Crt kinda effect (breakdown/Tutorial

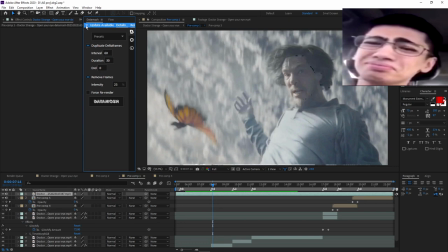4:09 I don't know how to explain this. I literally just watched the tutorial. I'll link one down too. Really helpful that I used. So hopefully it should be good. But you know what I mean? I don't want to update it. So Datamosh. What I used was Sour Diesel and turned this to like 23, 20.
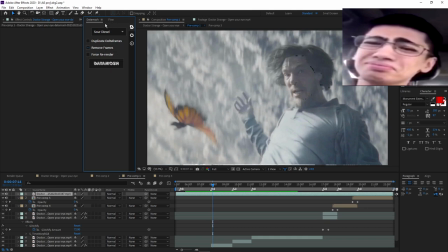4:27 Something lower, maybe. Depends on how your clip looks. You want to adjust with your clip, not just mine. You don't want to follow my, like, fully my, effect settings. Because sometimes my clip's too dark, I want to make it look brighter. If it's too light, I want to make it look dimmer.
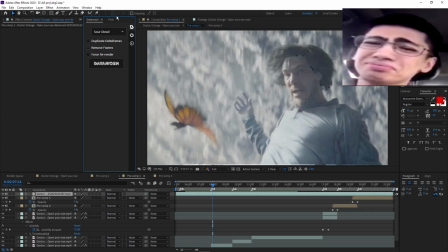4:44 So make sure you change that up on yourself. I don't want you to just copy it, but put the stuff you learned into your own work, you know what I mean? So it doesn't look like you just slapped it on there like that, if you know what I mean? Yeah, so after that, You can see all the little glitchy effects from the Datamosh.
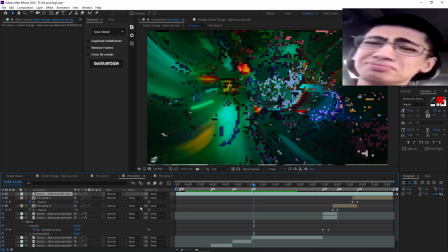5:00 And you're like, it's good as is, but I don't like how blocky it looks. So I just turn it into hue,
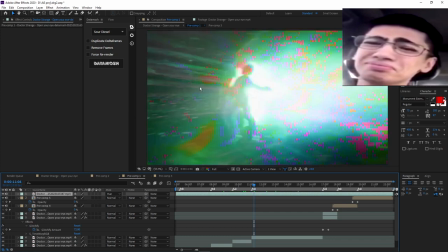5:08 which gives you that effect of like the screens like breaking down-ish.
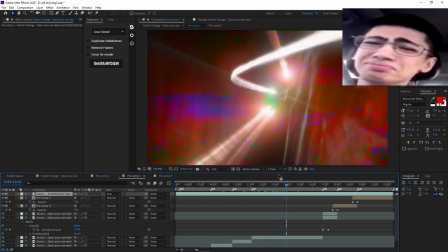5:14 You can see here. But all I did to make this is I just took my base edit with no effects, just the base clips, like Datamosh the whole thing, put on top, a hue on it.
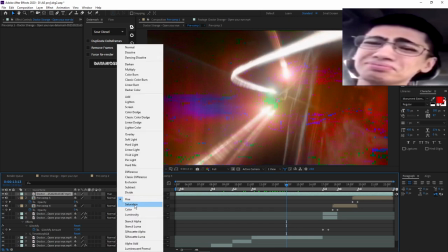5:27 You can mess it around with it too. You can put saturation if you want. See, this looks good too.
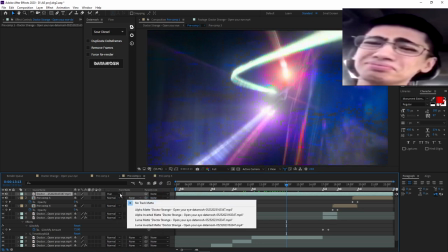5:32 Just depends on your clip. I like the hue more because it appears more, if you know what I
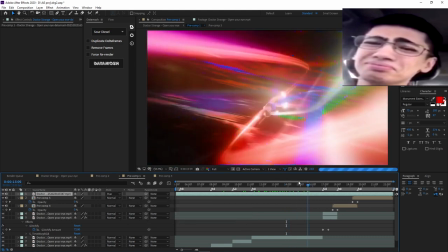5:37 mean. Like, see, it pops out more. Yeah, that's a good effect. That's one effect I used, and you can use that too.
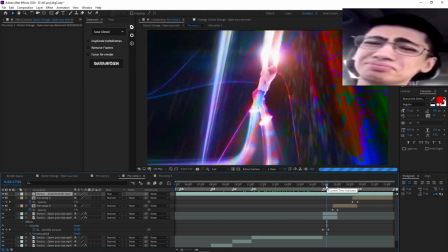5:43 It's pretty good. And then I can show you more of how I did the most, like the complex ones, like here.
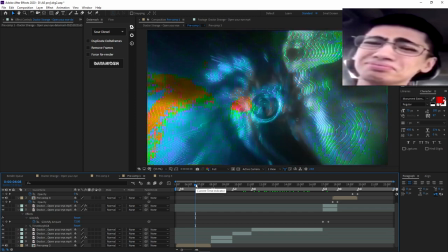5:50 I can show you more in the beginning. This one, like here, I can show you this one right here. Perfect. Oh yeah, also for the hand, this hand right here pops up.
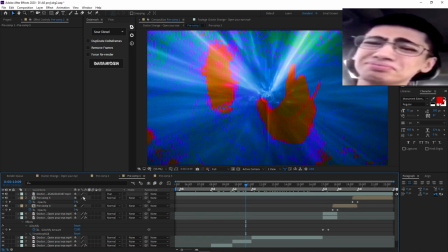6:01 This is all through the other layer that I made without the hue. It'll look kind of messy. It will look a lot more different. But if I added the hue, it adds like that second layer on top of it.
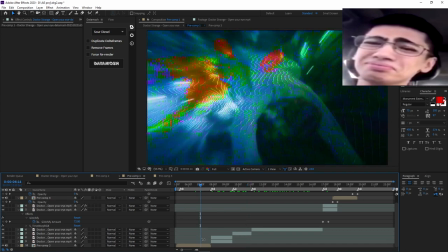6:12 Kind of nice, you know what I mean? So let's get into this part. Get into the better frame.
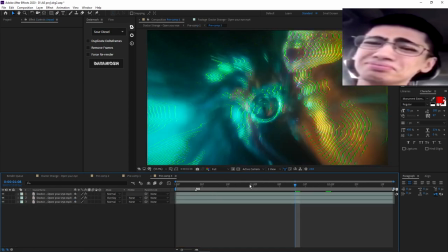6:18 There you go. I go into it. So this is what we got. Let's start off with the beginning.
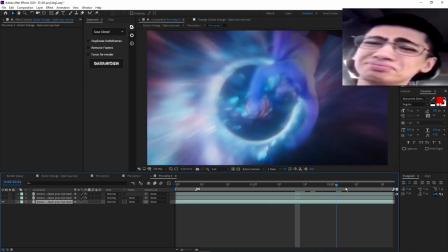6:23 Beginning layer. Pretty much just the basic edit. Base edit by itself.
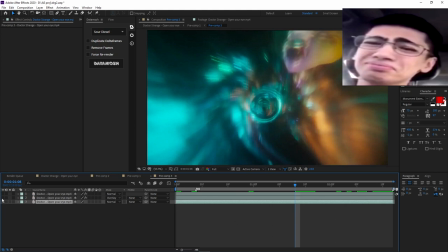6:29 No Datamosh. Just it as is. Add another layer. I just duplicated it. Yeah. Okay, I duplicated it and then I got this effect. And you're like, how do you do that? So I put it, let's put on normal first. It looked like this on normal. This is the stuff I added.
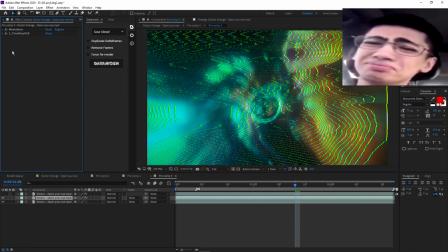6:49 Time warp RGB gives that more. Here, let me show you. See, it's just white for now. Pretty bland, you know. Modulation, here's my settings. Copy that if you like. Time warp settings, copy that if you like. These are literally just two things I added. And then I made this overlay so it's not too hard on the edit.
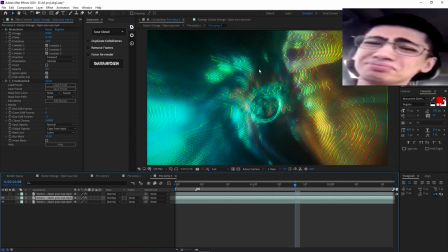7:07 So see as it kind of blends in more. You know what I mean? So how it's darker here, just not a lot of stuff on it. But on the lighter parts, there's more of that little glitch effect. You can see here too. Then after that, we'll add another layer. Duplicate it again. This effect is just like making blend in more.
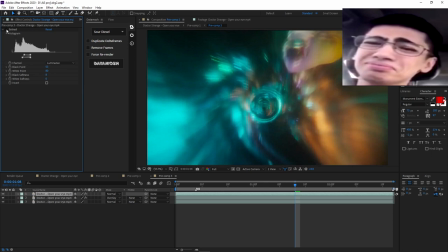7:26 So if I turn this off, it's just a normal thing, right? It's basic base edit, the first layer. But once I added this, it got rid. Like it blended it more, if you know what I mean. See it? Without, you can still see those little grainy stuff in the dark. Here, right here. Why am I pointing like I can. Bro. Yeah, you can see right there. It just makes it blend more.
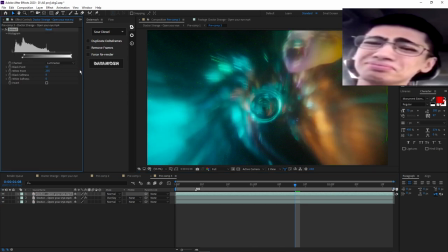7:45 You can change this too. Make it do more, or do less. You can do more like this. See, it shows up more. All up to you. But that's how I did that little modulation effect. And you can change the colors, like if you want. Use colorama or something like that.
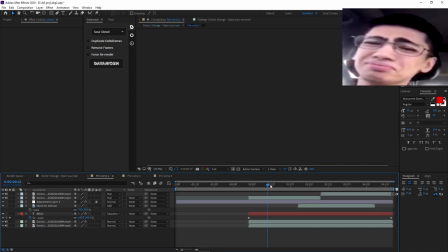8:01 Pretty chill, pretty chill. Here's the basically my intro scene that I made.
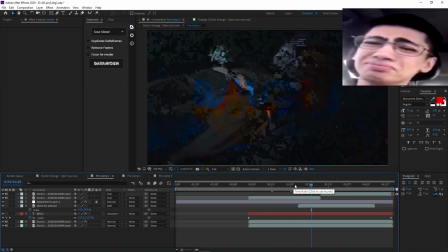8:07 It's basically just all like you know you can see it right here. It's all blending modes.
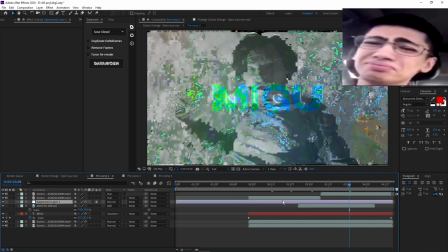8:12 It's all just play around with those layered on top. This is just time warp RGB.